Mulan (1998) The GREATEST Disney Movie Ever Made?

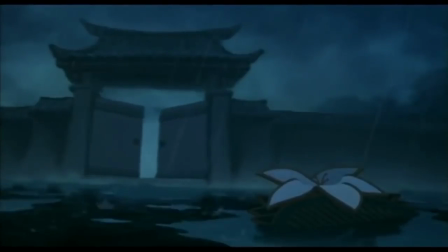0:00 When I think back to the glory days of Disney before it ruined both itself and the franchises I love by swiftly throwing them into the toilet,
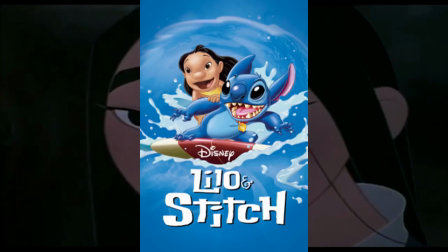0:07 I think of The Sword and the Stone, a goofy movie, Anastasia, Lilo and Stitch, and of course, The Lion King, and you know damn well which one I mean.
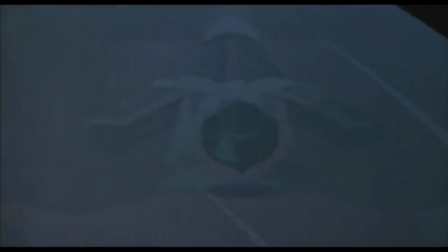0:17 But there's one that shines above all the rest in my eyes. One movie in particular that I can watch endlessly and still have a great time.
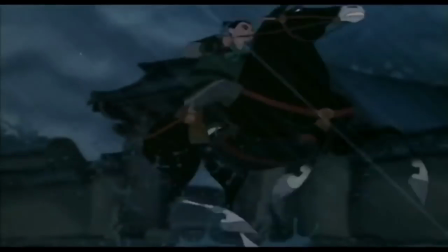0:23 One with lessons, morals, and humor, with hard-hitting emotion that sticks with me more than all of the other Disney movies.
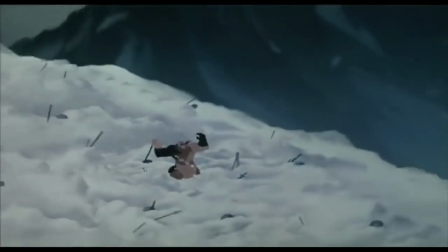0:29 Pixar or otherwise. And that movie is none other than Mulan.
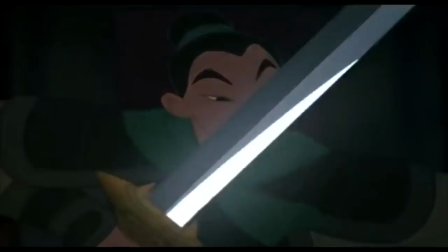0:34 Now I have seen a lot of Disney movies. I'm talking dozens here. So this statement is susceptible to change down the line.
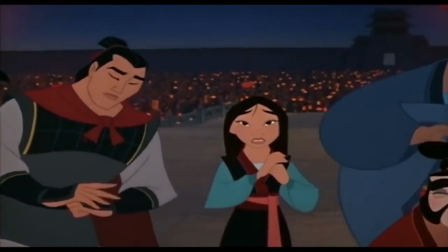0:43 But as it stands as of March 2020, Mulan is the greatest Disney movie I have ever seen and what I consider to be the greatest Disney movie ever made.
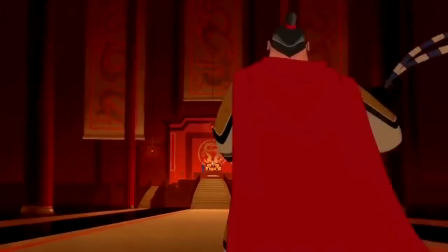0:53 And this video is going to go in depth reviewing the movie as well as to why I believe Mulan is the greatest.
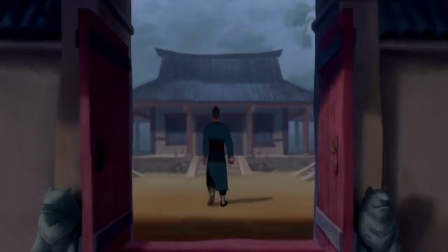0:58 Quick disclaimer, the traits this movie possesses that I'm going to praise, I'm not saying that the other excellent Disney movies do not possess these qualities.
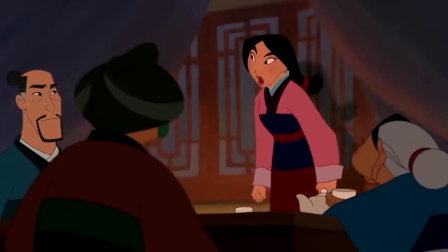1:07 I'm simply outlining why I think Mulan executes them all the most effectively.
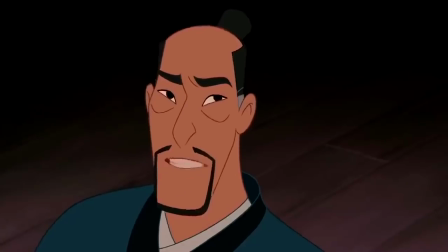1:12 Now before we begin, we need to set the stage.
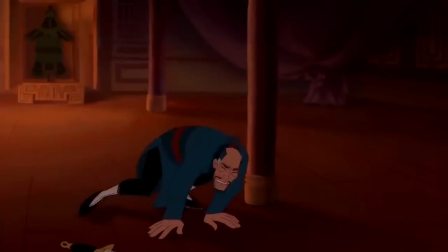1:15 The origins of Mulan date back over a thousand years as part of Chinese folklore to what is known as the Ballad of Hua Mulan.
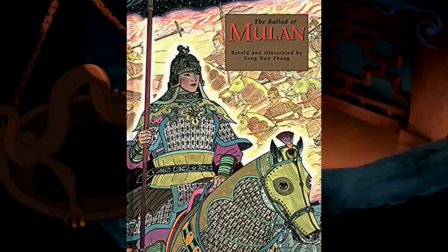1:22 Now there are several variations and pronunciations of this ancient story, so I won't reiterate it here,
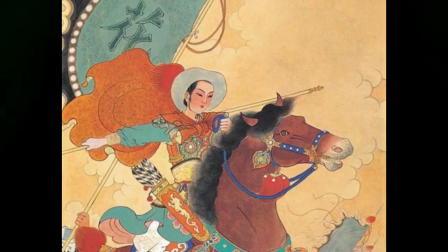1:28 but Mulan in the ballad is a little different to how she's portrayed in the Disney adaptation.
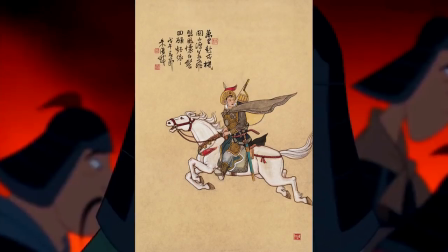1:33 In the original ballad, Mulan is meant to be adept in martial arts, armed combat, and a natural warrior.
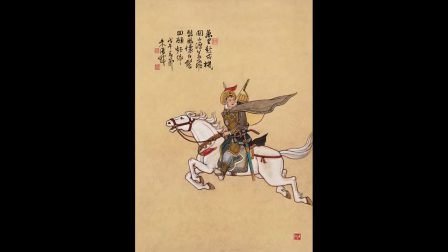1:39 So with that source material established, let's move on to the Disney version.
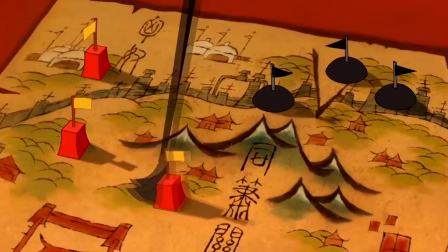1:43 This movie takes place during the early days of China, where the gender roles of male and female are clearly defined.
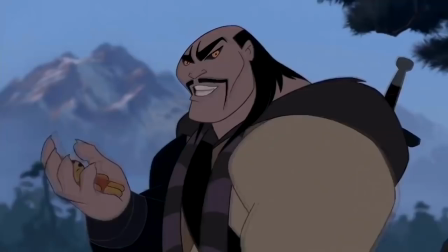1:49 The women have a duty of care for their husbands as their loving brides and caretakers, while the men in most instances,
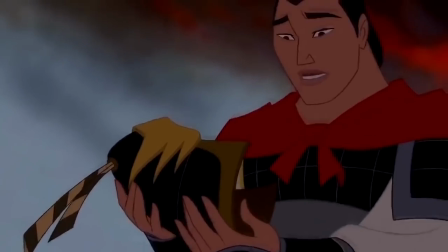1:56 work various trades, and serve as soldiers in the Emperor's army. Honor is a big deal for the Chinese families.
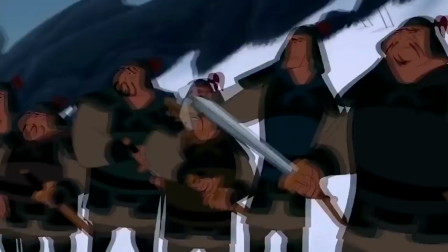2:02 In actuality, honor is everything.
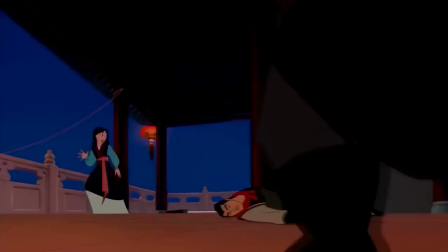2:04 These duties, their customs, during this particular time period, are seen as the best way for an individual to honor their families and themselves.
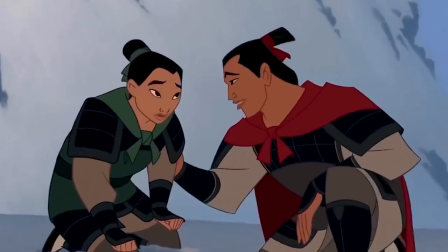2:12 Firstly, let's talk about the characters, and namely the character of Mulan herself.
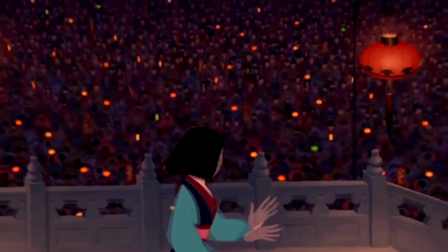2:16 This character is the poster child I always use to outline an excellent, strong heroine for women of all ages to idolize.
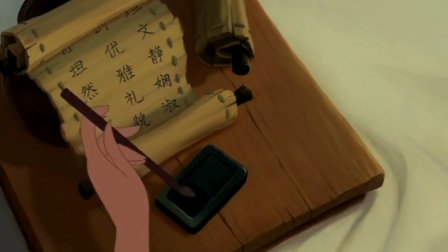2:23 We first meet her as she's preparing to meet what's called the matchmaker, who one would assume is meant to match her to a husband suiting her.
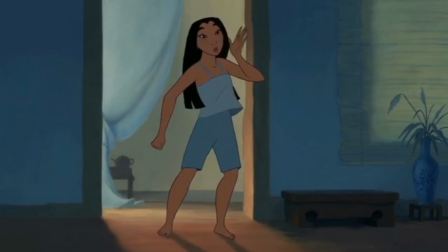2:31 And in the first five minutes of the movie, we see that she isn't quite like what the original Ballad would have you think.
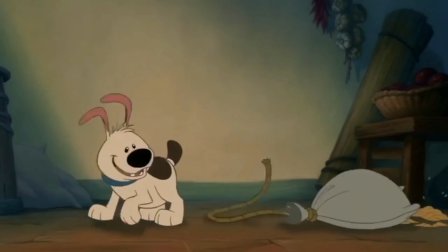2:36 She isn't adept in combat or seeking adventure or battle.
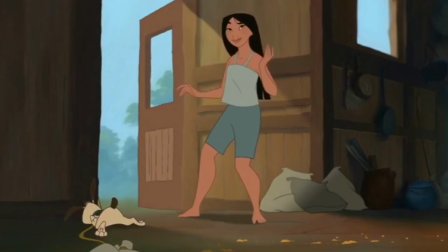2:39 She is simply a clumsy, high-spirited, awkward, free-thinking girl who clearly doesn't seem to fit in.
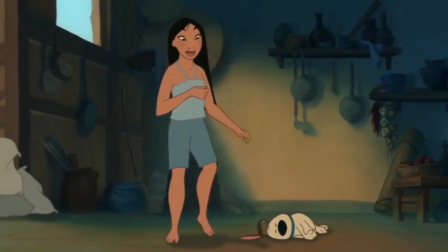2:45 Where she is similar to the Ballad, however, is in two main traits. The first being her devotion to her father, which is made apparent very quickly.
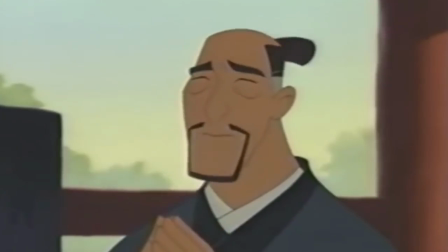2:53 Despite being late for what's arguably the most important day of her life,
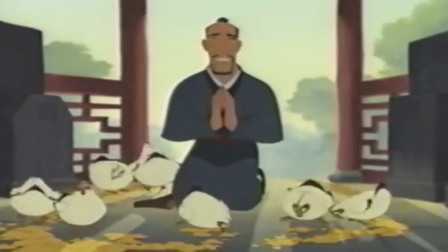2:56 she still makes sure that her old and weary battle veteran father gets his tea that the doctor has prescribed for him.
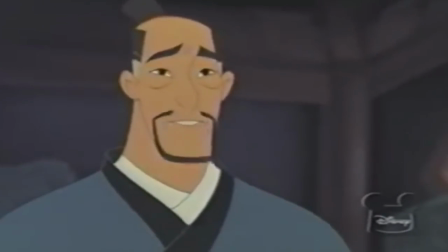3:03 And the second trait that she shares with the original Ballad is that Mulan can't help feeling that she does not belong where she is,
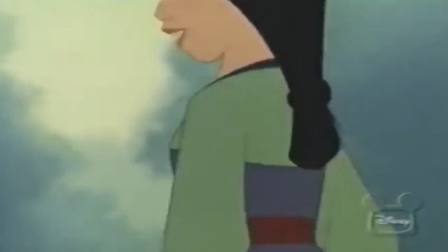3:09 and what she is meant to be doing is not what she is doing. She has to pretend to be someone else in order to make her family proud.
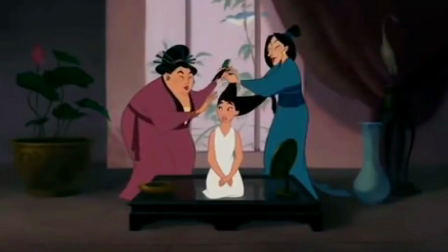3:16 The first musical number demonstrates to the audience what the world expects of Mulan in the film, as it shows Mulan being prepped as the ideal bride.
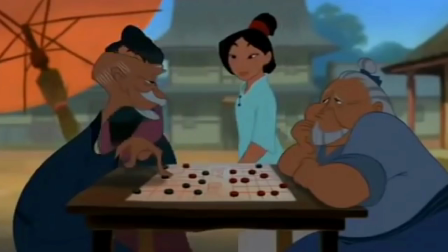3:24 And while this is happening, the film stops in various moments to show glimpses of what makes Mulan different, including showing her quick wit and intelligence, and her compassion for a young girl being mistreated by the other boys.
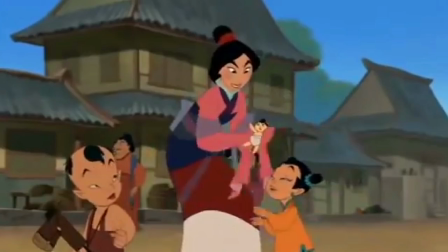3:35 Perhaps observing the way she is treated was a memory trigger for her younger self, but that's just speculation.
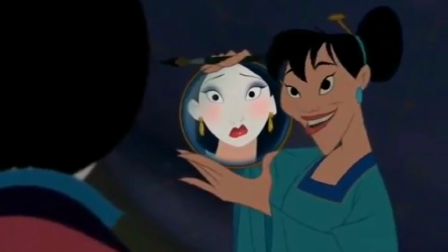3:40 But these demonstrated qualities come full circle by the end of the movie. This is all part of the setup. Now, while in the first musical number, it shows what is expected on Mulan. The second illustrates why she is struggling with fitting in.
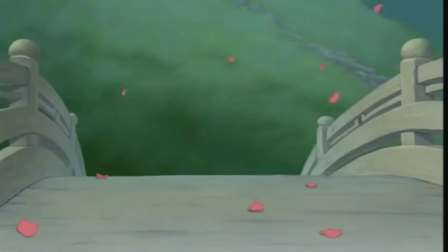3:52 That she's different but she doesn't know why and she just wants to find herself and where she fits in in the world.
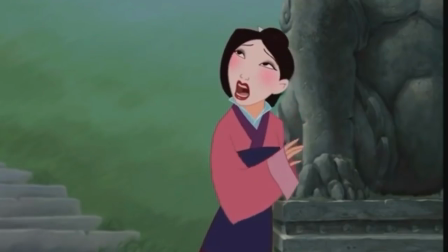3:57 Now some can see this as being cliche but what makes it unique is how it is presented and the extraordinary
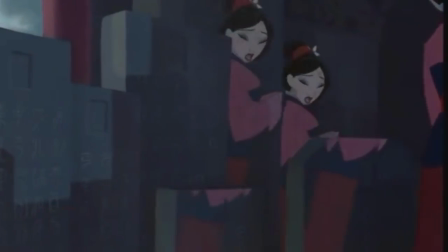4:02 circumstances Mulan finds herself in during the brutal time period this story takes place.